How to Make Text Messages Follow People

Hello everyone, Kelsey here and welcome back to Gal. Today I'm going to show you how easy it is to create a text bubble animation from your phone and have it track to the motion of your text. Now I was actually inspired to create this effect from watching the Netflix series Sex Education.
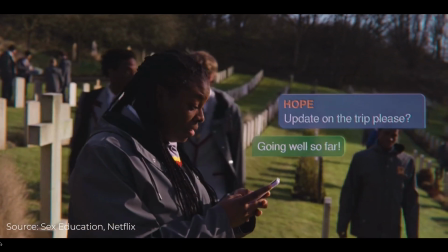If you have not seen it yet, I highly recommend it. And they actually use the text messaging effect to help drive the story.
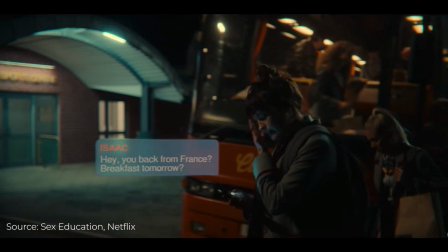So I thought for this tutorial, I would show you exactly how to recreate the same look that they did in this series. So for this demo clip, I'm using a clip from Envato Elements, who sponsored today's video. And remember, you can get 70% off your first month of Elements by using my Envato partner link just down below. And by using my link, it helps support the channel. So thank you in advance. And without further ado, let's go ahead and jump on in. So in this part, I'm going to show you how to design the text message bubbles from scratch, like how to add all the texture and all of that. If you don't want to learn how to do that, you can actually skip ahead to the track motion and download the template that I designed with these text message bubbles already created.
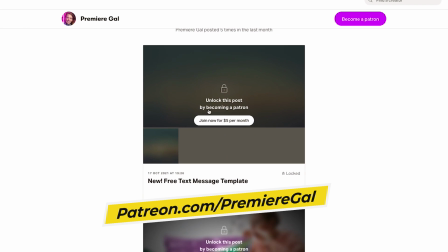And you can get it for free if you sign up to become a patron, and I've put a link just down below, or you can purchase my text message bubble pack that includes sound effects,
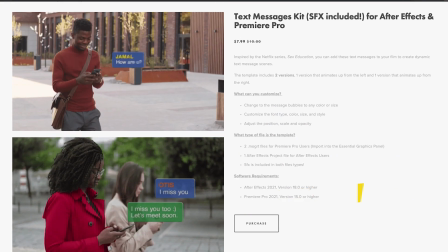by the way, from my store. So if you're here to learn how to do it from scratch, let's go ahead and go into After Effects.
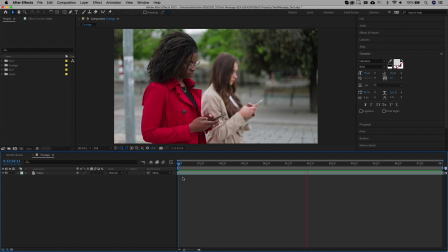So here inside of After Effects, I already have my clip pre-loaded up, and now we need to create a new composition.
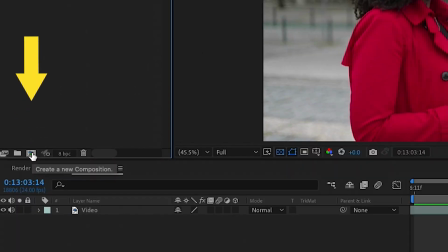So just click on this icon here, and I'm going to name this Text Bubble 1,
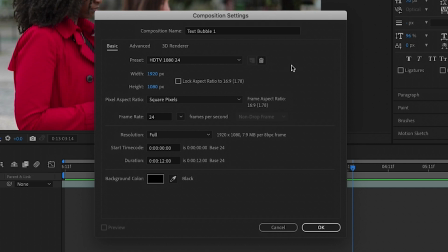and I'm going to be using the full HD 1920 by 1080 pixels.
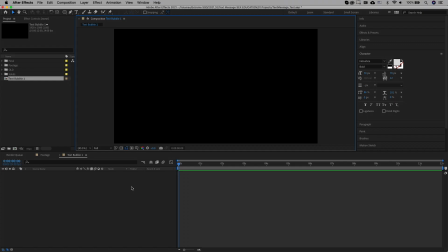So this is going to be the comp that we create the text in. So let's start with the type tool. To emulate the sex education look, let's first click to type out the name of the sender. So you can see from the character panel, I'm using Helvetica Bold,
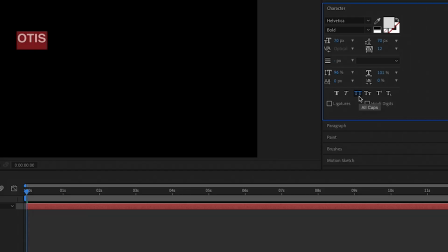size 70, and I'm going to select an orange color and make the text all caps.
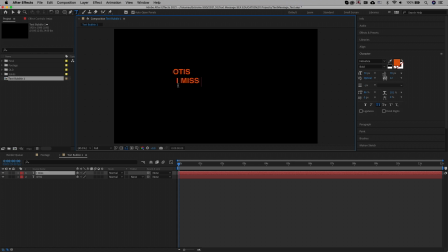Then I'm going to select the type tool again to type out the simple text message line.
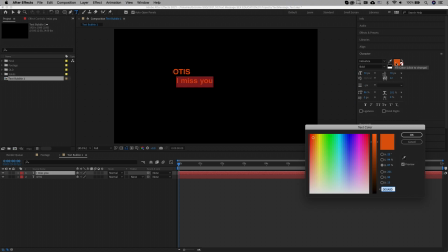And for this text, I'll make it lowercase and change the color to white.
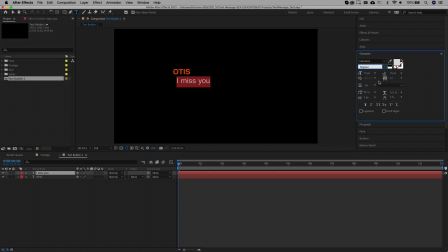Then we can use the selection tool to move the text elements in alignment, stacked nicely on top of each other and left aligned. Next, we can click on the rectangle tool and select the rounded rectangle tool,
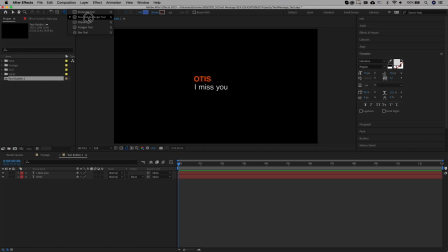and let's click and drag out the rectangle tool to create the shape around the text. And you can see that mine is already blue as I pre-selected this color in the fill just above.
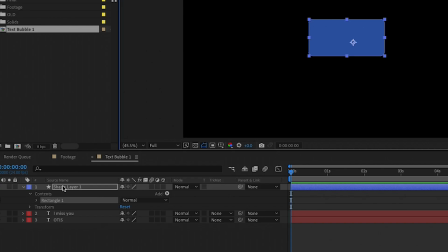So now we have the rectangle layer above the text inside of the composition. So let's move the rectangle layer down below the text layers.
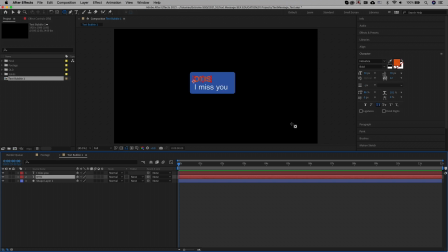Now to make the text pop a bit more, let's go to Effects and Presets and search for Drop Shadow. And I'm going to apply this to the first text layer.
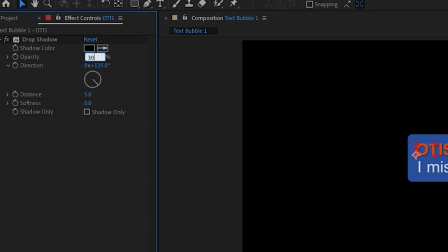Then from Effect Controls, I'm going to lower the drop shadow opacity down to 30%, and I'll increase the softness to 10 to make it more subtle.
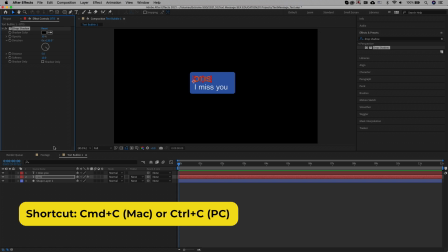And then I'm just going to copy this effect here, and then I'm going to select the second text layer, go back to the Effect Controls, and paste it, so that way we have a drop shadow on both text layers.
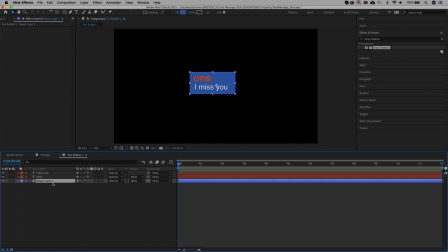And now let's add some more style to give this text bubble a more unique look.
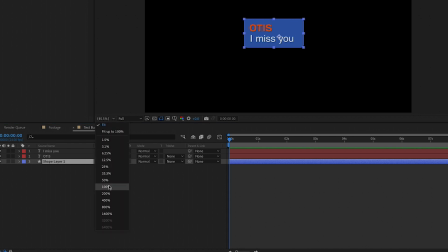Let's zoom into the composition here to get a closer look at what we're working with. And now we're going to add style to the bubble.
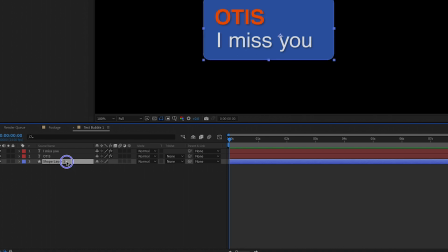Right-click on the shape layer and select Layer Styles, Bevel and Emboss.
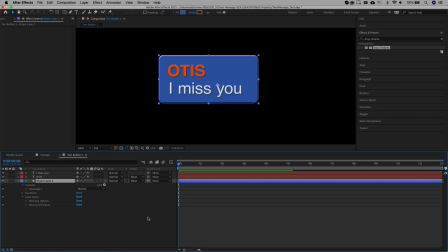And then immediately you'll see that some nice lighting and beveling was applied to our bubble. You can play around with a few of these parameters to widen the bubble or change the lighting if you like, but I'm going to leave it as is and just turn on Use Global Light.
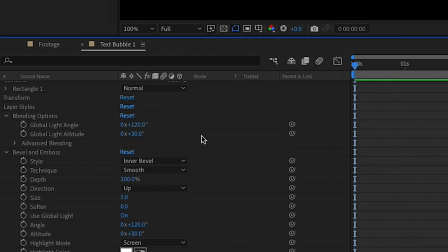And this will allow me to adjust the global light angles here to get it just right. And now we can add even more style.